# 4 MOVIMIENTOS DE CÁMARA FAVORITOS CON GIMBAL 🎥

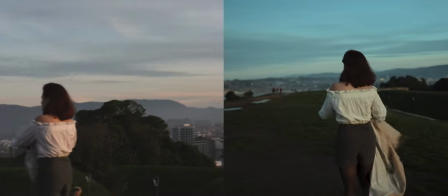El tracking es muy útil además para contextualizar mientras ocurre una escena, por ejemplo.
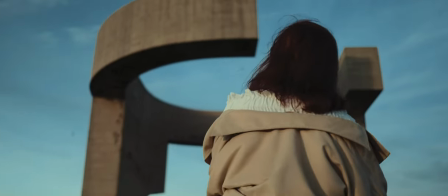El tilt se puede usar para expresar bastantes cosas, por ejemplo, para revelar un objeto, sujeto o un espacio.
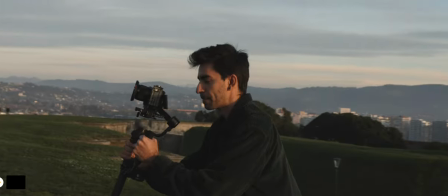O bien algo colosal, gigante, grande, como le quieres decir,
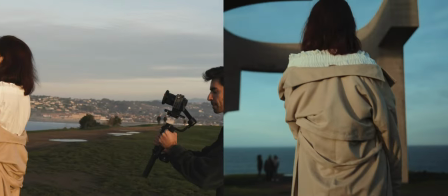haciendo del observador tan solo pequeño en comparación con el objeto, escenario o personaje de gran escala.
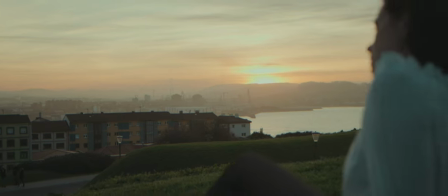Pull out. Este movimiento de cámara nos puede ayudar a diversas maneras. A quitar énfasis e importancia de un sujeto u objeto.
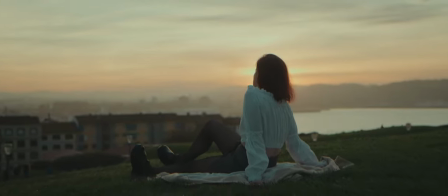A revelar contexto de una escena. A revelar un espacio en relación con el sujeto de interés.
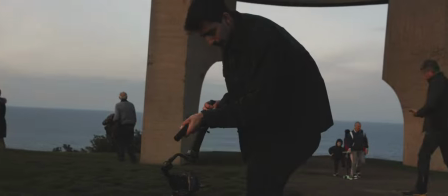O bien a introducir personajes. También nos puede ayudar a expresar cierto aislamiento cuando un personaje experimenta algo negativo.
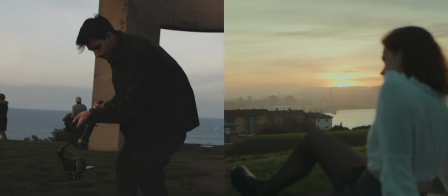La cámara se va lentamente hacia atrás dejando el personaje u objeto aislado y cada vez más pequeño en el encuadre dando a entender de jadez o abatnoro.
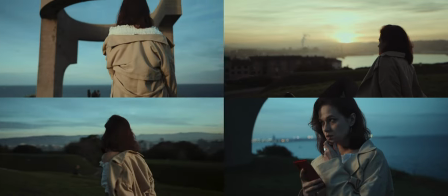Como ves estos movimientos de cámara nos ayudan a expresarnos de manera muy específica al momento de comunicar a nuestra audiencia con la ayuda de esta herramienta de trabajo Gimbal. Quiero empezar a introducir muchísimo más y más en los productos que voy colaborando con marcas en una situación real de trabajo o de colaboración con otra gente.
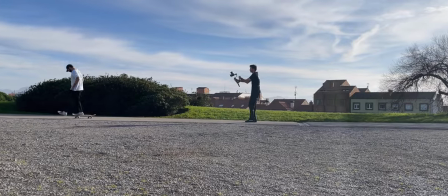Entonces me pareció bastante pertinente poder hacer este video enseñándote este punto en concreto sobre movimientos de cámara con un gimbal específico.
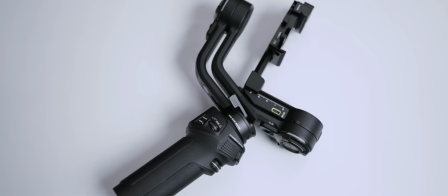Desde mi opinión creo que vale la pena completamente este gimbal, sobre todo por todo lo que nos está ofreciendo, definitivamente. Así que nada, te voy a dejar información en la descripción si te interesa definitivamente echar un ojo.
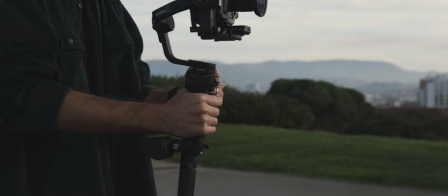Personalmente creo que vale más la pena pagar un pelín más y ir a la versión combo firmemente por la base con el reposamuñecas y el mango este. Así que definitivamente echar un ojo a la versión combo Te lo recomiendo desde ya En fin, espero que de alguna manera u otra hayas aprendido algo con este video Si es así, considera dejarle un pulo arriba grande que ya lo vea Si vemos ahí el apoyo a este pequeñito canal Es que siga creciendo Eso creo que vendría a ser todo Gracias a ustedes que están del otro lado por mirar estos videitos Y nada, nos vemos en el siguiente final, ¿por qué no? Chao